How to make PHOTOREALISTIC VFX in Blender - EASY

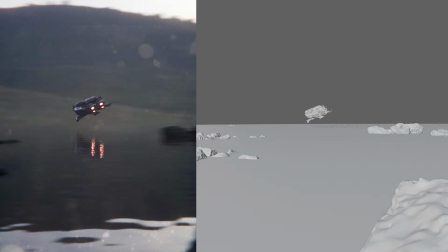0s
Today I'm going to show you how you can make a very simple environment and cool visual effects and realistic looking in Blender as a beginner.
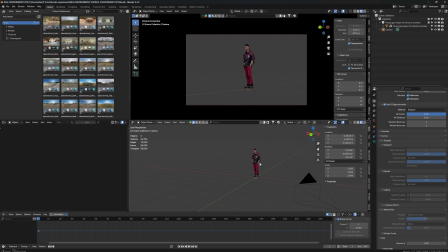8s
Let's go. So let's fire our Blender. This is my Blender default setup. This is what it looks like in the very beginning. I usually start with a 3D scan of a person and a camera, no lights.
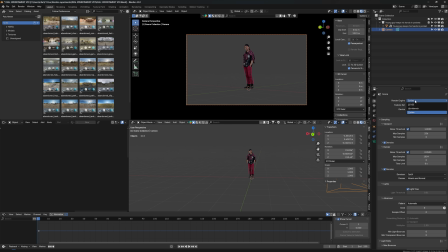20s
That's all I have. And I also render automatically in cycles, but let's switch for this one to Eevee so the render is going to be faster. Now, to make realistic environments, there's a few things you can do to make your life very easy.
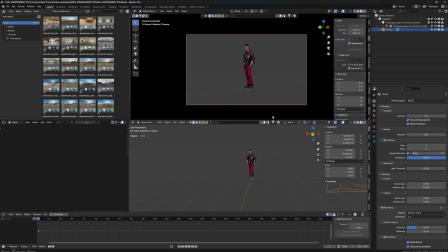36s
For example, using HDRIs for the lighting information and for the background. The first tip for you is download Polyhaven, because Polyhaven, the plugin Polyhaven, has lots of HDRI images and also lots of models which you can use, which is awesome because we are lazy here. We don't want to do any work and still get good results.
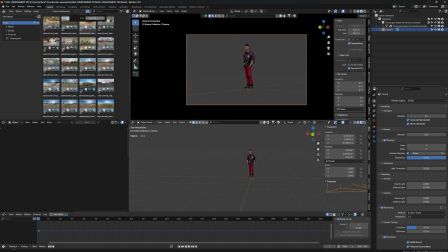60s
So get Polyhaven. Here on my left you can see what it looks like. Those are HDRIs. If you're confused with what that is, when I drag and drop this in here,
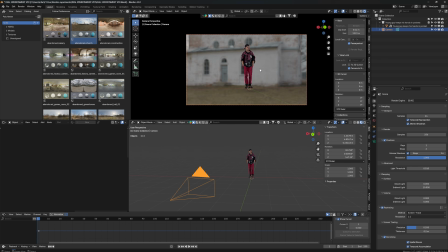72s
you can see very easily that I have like a spherical image around my subject. So my subject is going to be lit by this, and also if I want to, and in this case I do want to, I want to keep this as a background. So now we just have to figure out what kind of environment we want to do, and I want to do something in the nature.
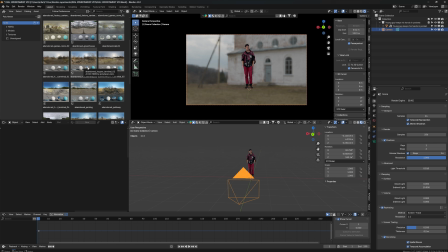91s
So I'm just going to scrub through here until I find something which I like.
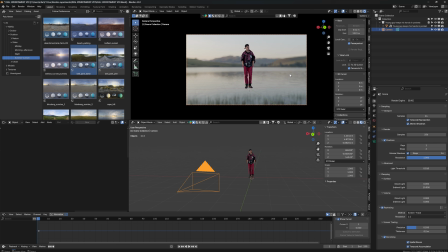96s
This is what I'm going to start with, and either you do it now or later on. If you use the HDRIs from Polyhaven, you can even increase the resolution. Right now you can see it doesn't look that great, but if I increase this to, let's say, 4K,
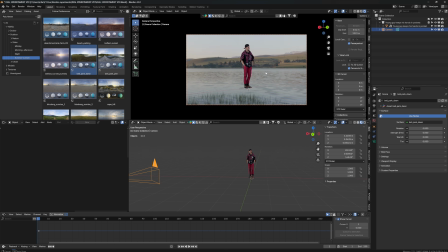112s
it downloads the 4K version of this background, and voila, it looks like way better. Now I'm just going to align my camera with holding the middle mouse button. I can just turn it until I kind of like the background, and I think I'm just going to go with this.
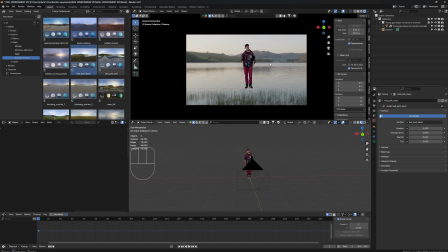128s
When it comes to photorealism and 3D models, like lighting your environment from the back, it's always a good idea. You can see my sunset is here in the background, and it would look better if I have the subject backlit. It's just like also like a cinematography tip. If it's backlit, it looks more cinematic. Just like I am backlit here, you can see my rim light here. It makes it look more cinematic, which is what we want. Okay, now we actually have to be a little more creative. So the first thing I decide is I want to render this in a vertical resolution.
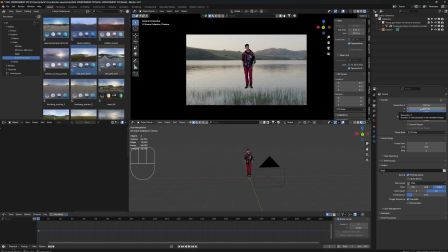165s
So I'm just going to go here to my output settings. Right now it's horizontal, so I'm just going to swap those two numbers. So this is going to be 1080 and this is going to be 1920.
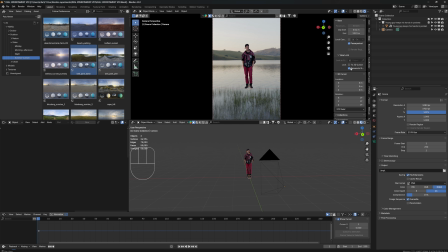176s
So now it's a vertical resolution, so it looks like it's shot from an iPhone.
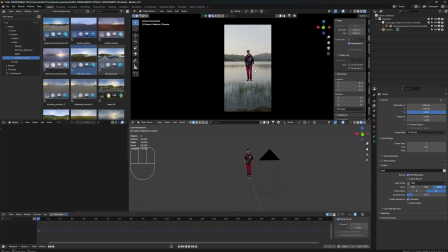183s
Okay, right now you can see he's basically just standing on this water here, and I do want water, I think, but I don't want anything standing on it, so maybe I'm gonna have like a little spaceship or something flying over the water.
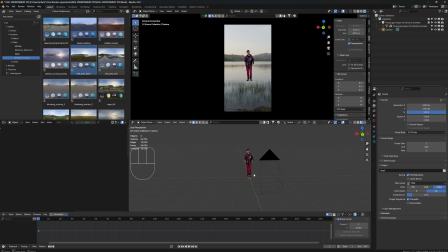197s
But first we need to create the water. For that I'm gonna hold Shift A, make a new mesh, a plane.
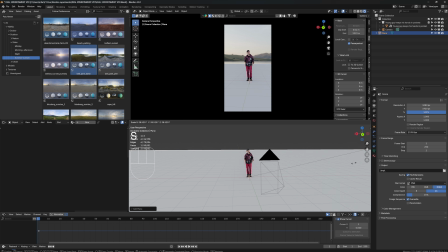205s
Now I'm gonna increase the size of the plane until it reaches the back here, the rim. Now this doesn't look like water at all, so let's give it some water material. So let's click on New. This is my shader editor, by the way.
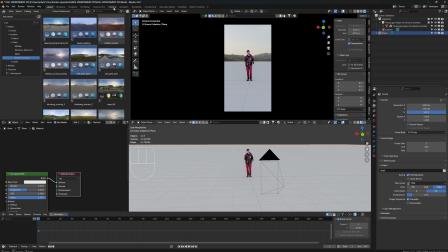219s
This is how you can open it, or you can also go under shading, then you open a whole tab for it, but that's good enough for me. So now I'm going to make a water shader, which is very simple. Just delete the principal BSDF, which it comes with,
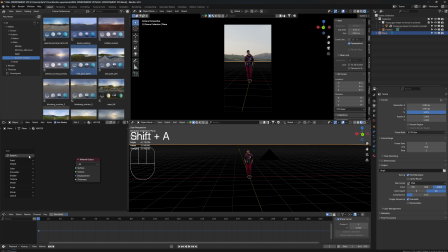235s
and let's make hold Shift A, make a glass shader. Because glass and water, it's basically the same.